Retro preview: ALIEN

It's a seminal film, Alien, not just in the genre of sci-fi and horror, but in the whole of filmmaking. Director Ridley Scott has bluntly described it as the Texas chainsaw massacre of science fiction, featuring truckers in space.
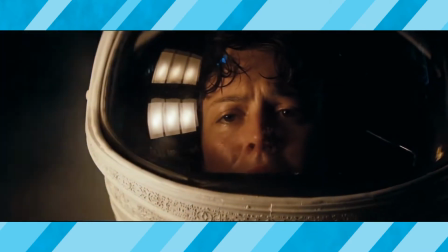Superbly cast, with the added genius of securing Sigourney Weaver as Ellen Ripley, who was really only known at the time as a stage performer,
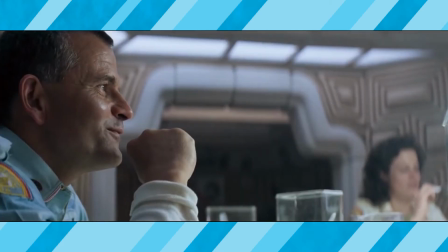which did help to create tension on screen as her fellow cast already had plenty of screen experience between them so much has been written and said about this master
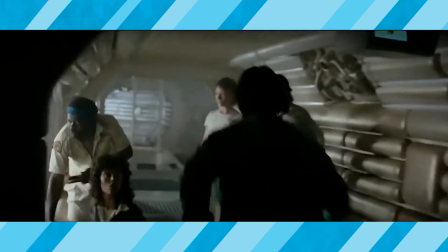stroke of tension and horror but really part of the film's effectiveness comes from the fact that the audience can identify with the characters everyone on
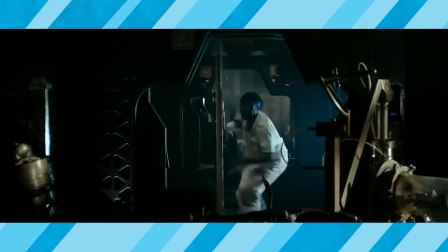board the nostromo is a normal everyday working person just like the rest of us they just happen to live and work in the future but watching alien today
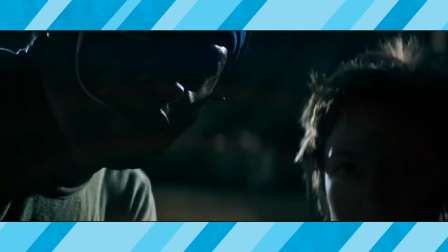it remains timeless and undated dealing with production budgets ridley
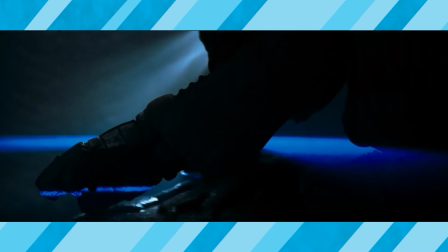scott felt that some exterior locations appeared too small so he had his two young sons
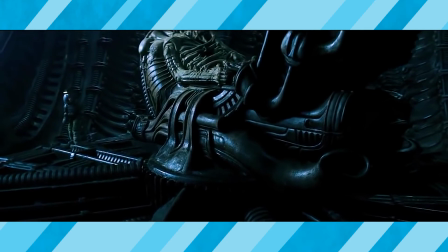and the son of the film's cinematographer stand in for the regular actors wearing smaller
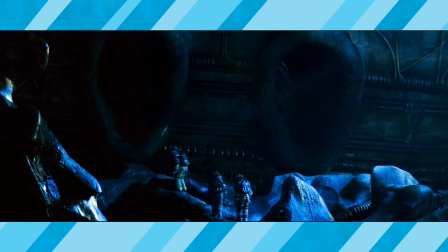space suits in some scenes to make the set pieces seem larger originally the
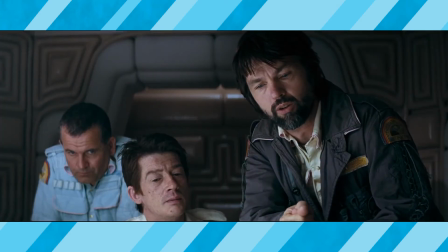film was written to end on an earlier scene however the director negotiated to increase the budget and film the final sequence over a couple of extra days
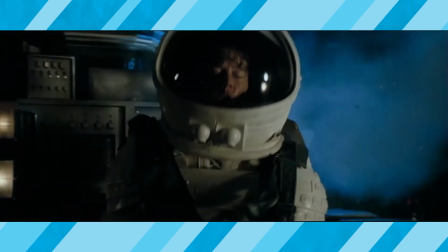that confrontation makes for a tension filmed epilogue leaving you with a sense of satisfaction without closing the door on any chance of a sequel,
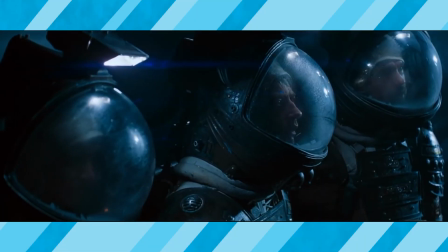of which there have been many. Alien covers plenty of themes witnessed in earlier monster movies, but as screenwriter Dan O'Bannon said,
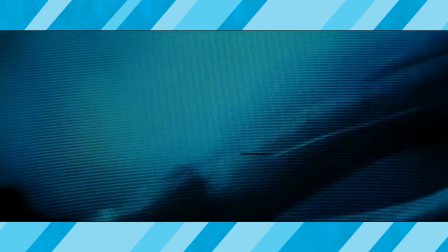he didn't steal the idea of Alien from anything, but rather he stole it from everything. So a must-see film on your next Fright Night at the movies. Catch Alien on the big screen as it was meant to be seen.